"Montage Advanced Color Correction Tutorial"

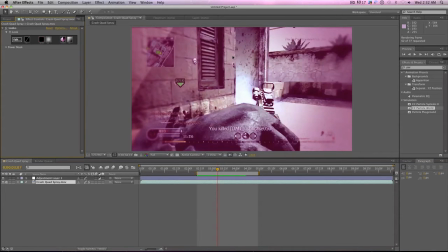But when you're watching Call of Duty, it changes a little, and the smoothness of the gameplay doesn't matter as much.
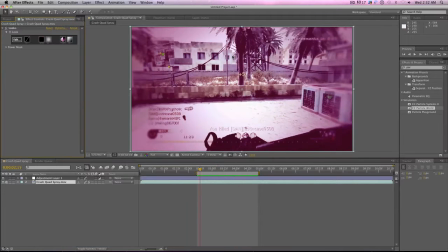And I would argue, actually, that motion blur adds a little touch of smoothness to it, because it makes, first of all, it makes the frame rate seem a little higher, because it's adding blur in between, so all the chops, every let's say frame, if you go frame by frame here, it looks a little smoother.
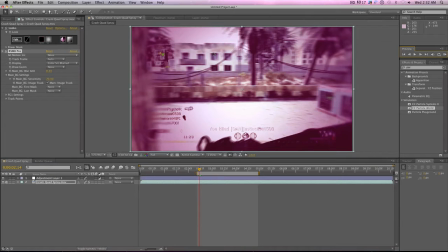It smoothens the transition, because just try like right now, and if you shake your head back and forth, nothing stays completely in focus because it's all moving. So it gives it a bit more of a lifelike feel and sort of smoothens out those frames that are when you're moving.
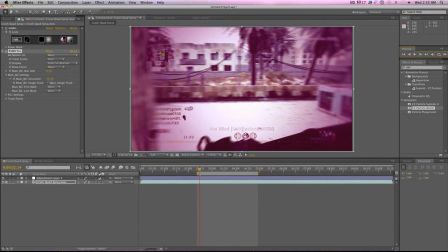It smoothens them out, so it can make the clip look a little smoother. Just don't do it if you're like in the kill. Generally, if you're doing like a sniper kill feed or something like that, it won't be that good because you'll probably be moving around a lot, and you don't want to get to look disorienting.
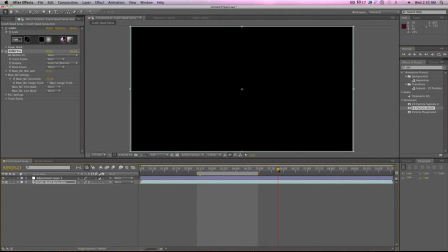So right here, the main thing in my clip is just this one spray, and obviously I'm not moving up.
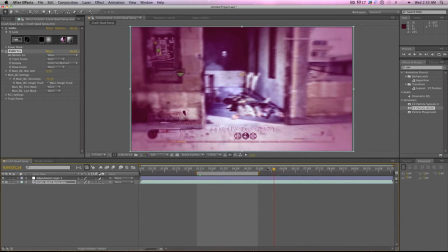Let's go
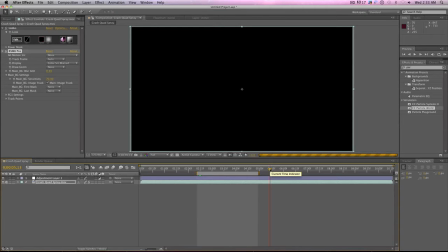back. Whatever. In this clip, I'm not really...
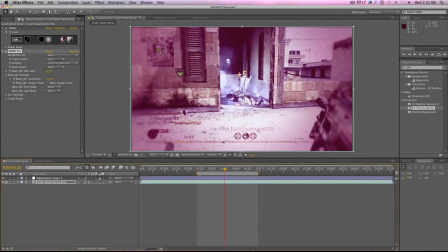What is this? You're not really moving that much, so this pretty much looks good.
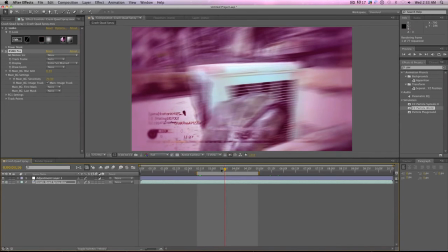So I'll just show you with the motion blur now. Oh man, everything's taking a while to render. So you'll watch this turn, you can see everything blurring. except things like text and stuff, because anything that's not moving will pretty much stay in focus. You can see the building straight ahead of me. Since it isn't moving that much, it's pretty much staying in focus. But when my gun's moving, on the other hand, it's quite blurry.
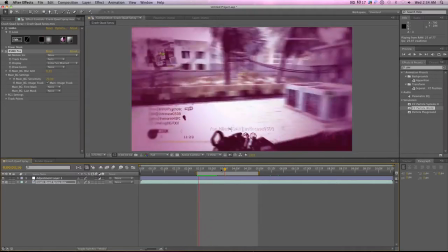So we'll just watch this quickly. And you can see as I swing my head to the side here, it smoothens it,
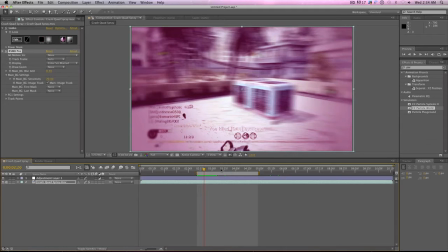and it seems like more of a flick image instead of just the standard moving around. So now, basically the final step that I always add is an adjustment layer.
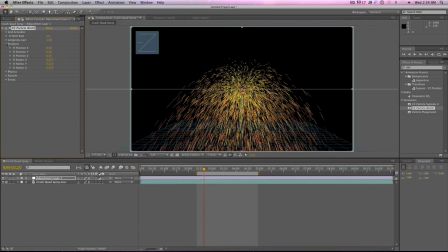And I wouldn't say actually always, but this makes it look a little more, this is actually really good for
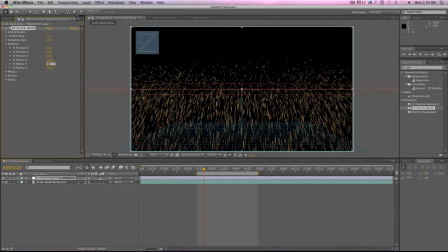intros to montages when it's focusing on like a player or something like that. Not a player running, but just a player standing there. You can see it. Think of it like the start of a balance montage, like that.
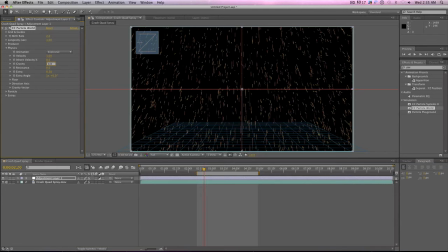That's usually kind of idea. So just copy these settings here in case you didn't see. I put the radius right here to 1. I need to change this to twirl.
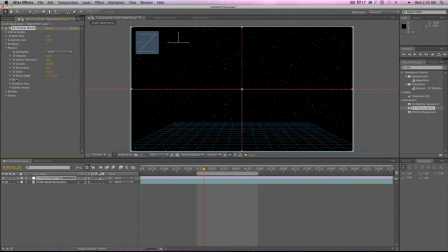Take the velocity off. And that's pretty much it there. Change the particle. You can use like shaded sphere. You can use really whatever you want.
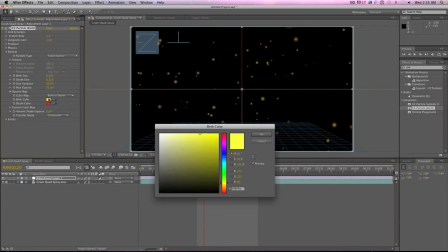I use faded sphere. You can change the colors to whatever you want to match your clip. Usually like blue and white work pretty well.
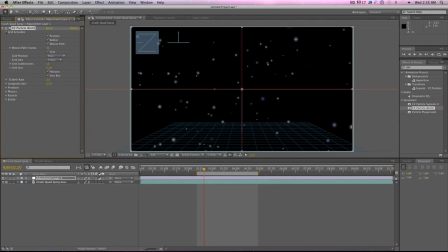And if you watch, well, let's change the render settings. Where are the render settings? I don't know where the render is. Must be up here.
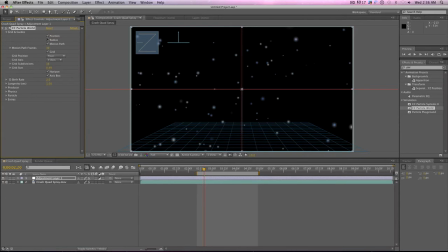I must have just totally missed it. Where? Of course I can't find it. This is like the simplest thing, and I can't find the frickin' transfer mode, extras.
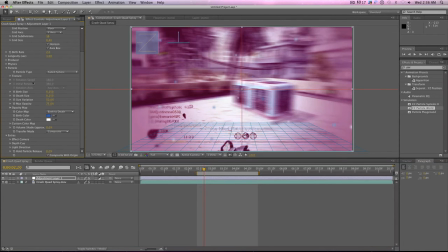Okay, here we go. Oh, and take the floor grid off. Okay, so.